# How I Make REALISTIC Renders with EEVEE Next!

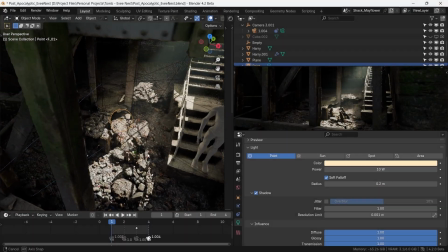[0:20]
Hello, stranger. Welcome back.
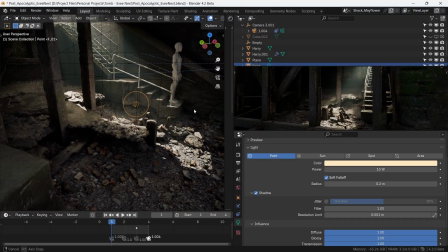[0:22]
This will be a complete step-by-step guide on how to light up your scene using Eevee Next, with its most important feature, global illumination.
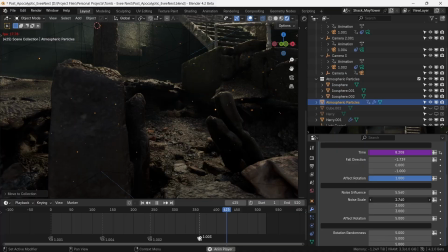[0:31]
We'll also see how can we enhance the look of our scene using some additional elements. Before we proceed, however, let's do a short demo of how Eevee Next works.
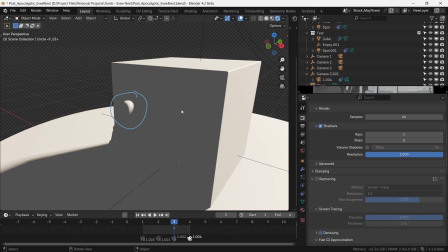[0:40]
Here, an object is occluded by another object, and part of it is lit by direct lighting from a spotlight.
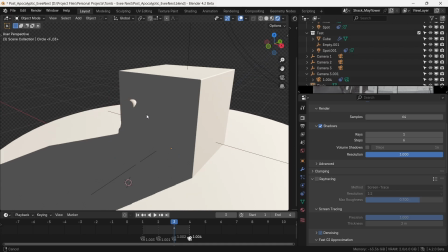[0:47]
We can see that there is no bounce light lighting the dark side here.
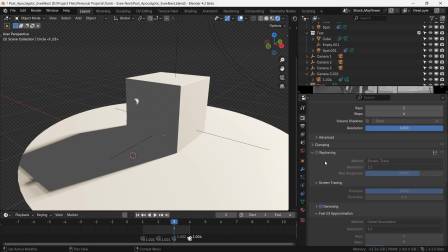[0:51]
There is an option called ray tracing in Eevee Next, and if we check that, magic happens.
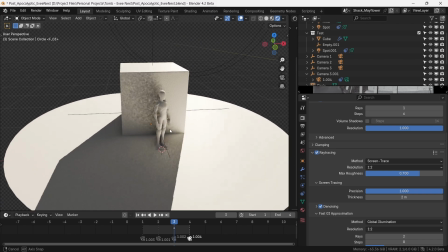[0:57]
This is the simulated bounce light known as global illumination, or GI.
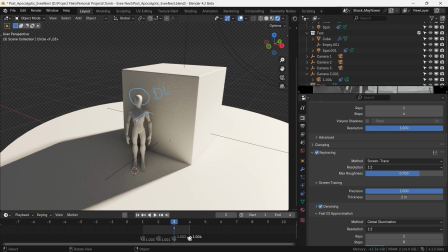[1:03]
So this is the area directly lit by the spotlight, and all the area down here is lit by bounce light or indirect lighting.
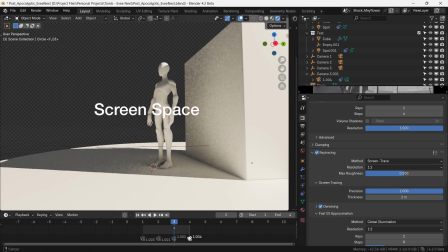[1:11]
We do have to bear in mind that this GI is screen space, which means it's only there as long as the direct lighting is on the screen.
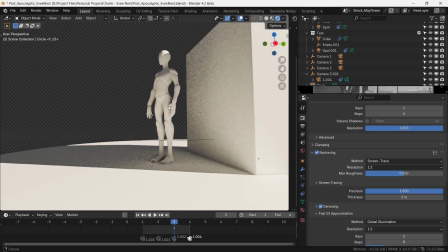[1:19]
This is just inherent to how raster engines like Eevee work. There are workarounds to it, which we'll see later.
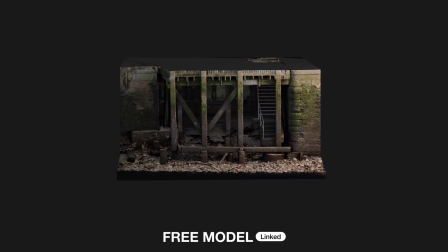[1:27]
This is the model that we're going to light up using Eevee Next.
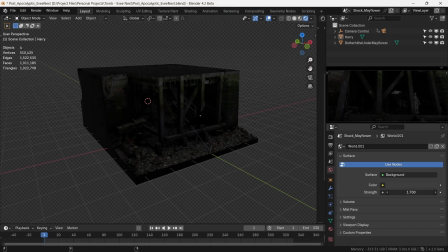[1:31]
Alright, we have a completely dark environment here, which will give some ambient light by increasing the strength of the world shader. This gives us a uniformly diffused light everywhere in the scene.
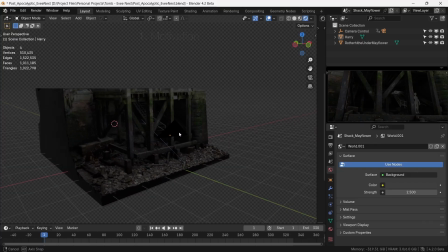[1:42]
Let's decide two things first, the motivation for our lighting and the time of the day. Since we're making this into a crypt of a Templar, we'll give it a medieval, eerie vibe.
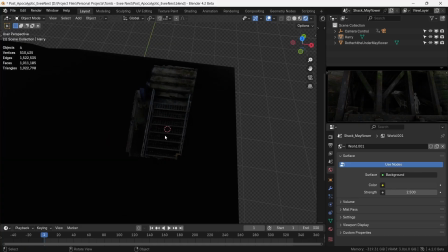[1:53]
This opening over here will serve as a great starting point of a light shaft coming into the crypt.
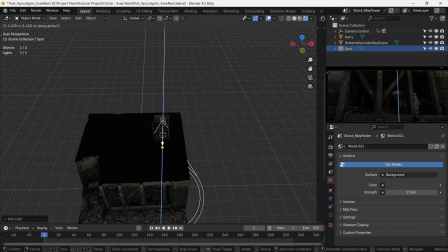[1:59]
This will be our main light. The time of the day is about midday, as if we've discovered this crypt while working on an archaeological site.
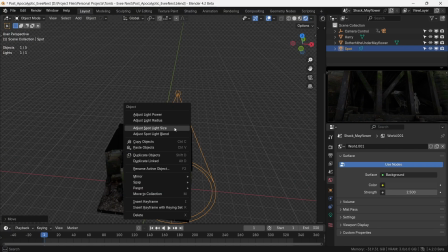[2:07]
So we place a spotlight because they offer a greater control of where the light goes. We can adjust the size and power of the light by right-clicking and dragging the mouse left or right.
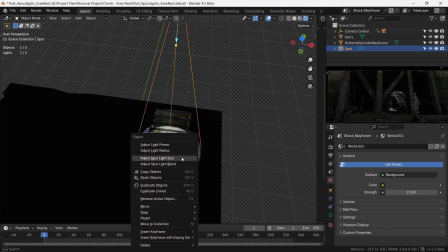[2:18]
The size of the light is a bit smaller to cover the entire opening, so we right-click again, adjust light size, and drag it a little to the right.
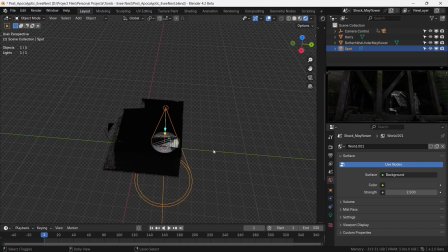[2:26]
Now, to give the light an angular entry, we move the light origin a bit to the positive y-axis. The yellow dot controls the direction of the light, so we grab it and place it on our point of interest.
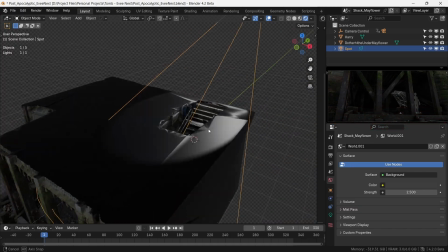[2:37]
We also have a rendered view open on the right side of the UI. This gives us situational awareness of lighting at all times.
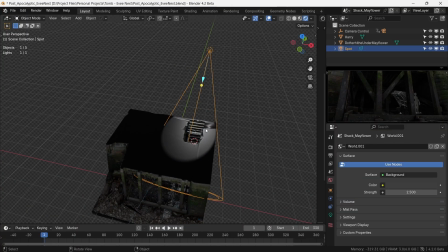[2:45]
Now, we need to have a better control over the spotlight of where it throws the light in order for us to change its direction of entry, but looking at the same spot at all times.
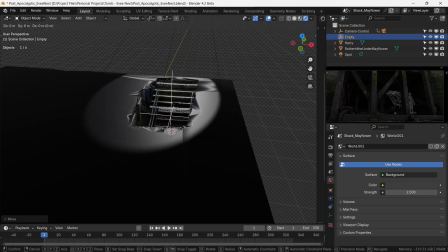[2:54]
Don't worry, it'll make sense in a bit. For now, let's add an empty and move it on the same plane, roughly at the upper border of the building.
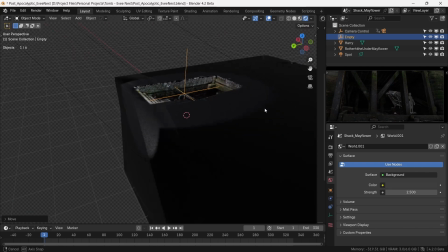[3:01]
This will be the control point of our light.
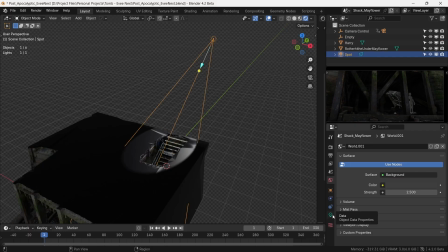[3:04]
To bind the light to the control point, we select the light, go to Constraints panel, and we select Attract to Constraint.
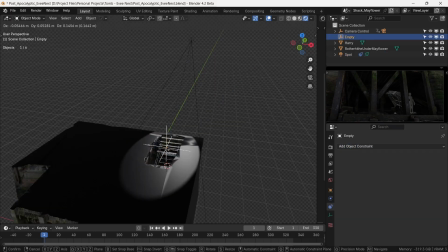[3:12]
We'll set the target to the empty that we just created, and lo and behold, we can control where the light falls by the position of the empty.
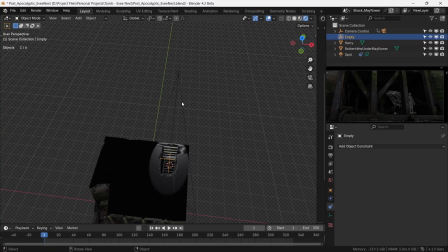[3:20]
This gives us two points of control. One is the target of light, and the other is the origin of light. This will come in particularly handy when we're animating the light shaft. Let's adjust it for a dramatic angle for the entry of light.
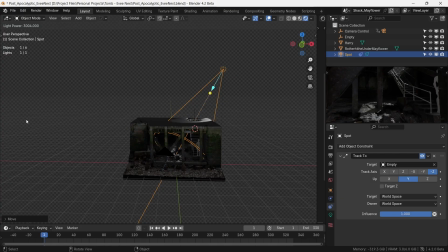[3:33]
The light still feels a bit weak, so we'll increase the power by right-clicking and increase power, then moving the cursor right or left to adjust the power.
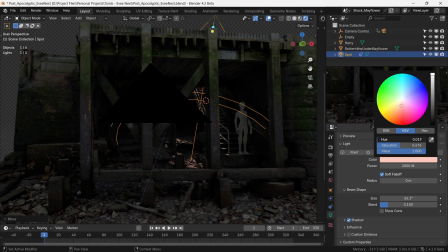[3:41]
And since we decided to make the lighting conditions of the midday, so we can give the color a bit of a yellow tint.
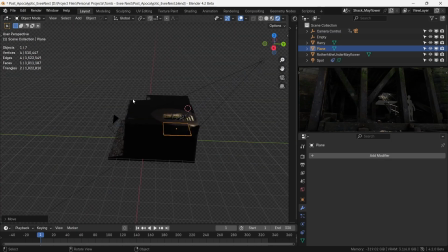[3:49]
To have the outside feel like a bright midday, we'll make a plane and place it just over the top of the top entrance.
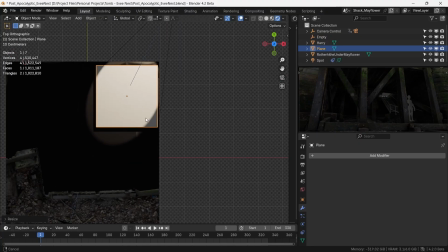[3:55]
Let's increase it in size to cover it all up and move it so that it covers it appropriately.
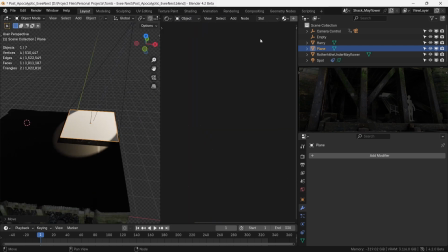[4:01]
This looks fine. Now, we'll give it a material, and this will be an emission material. It's not primarily there to light the scene, but it will give some amount of light which will help us with the realism.
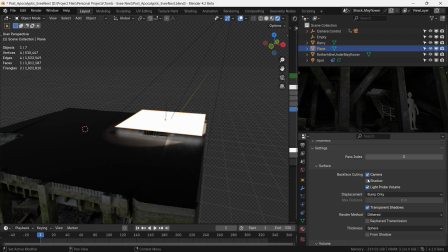[4:13]
There is one problem, it does not let the spotlight to pass through. For this, we'll turn on backface culling for both the camera and the shadow.
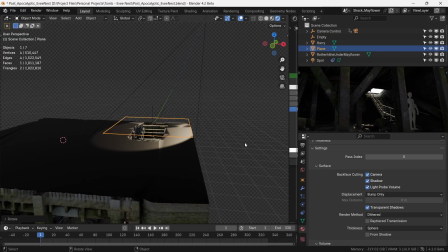[4:21]
And if we now rotate the plane to set the normals right, it will let the light to pass through while emitting light on its own.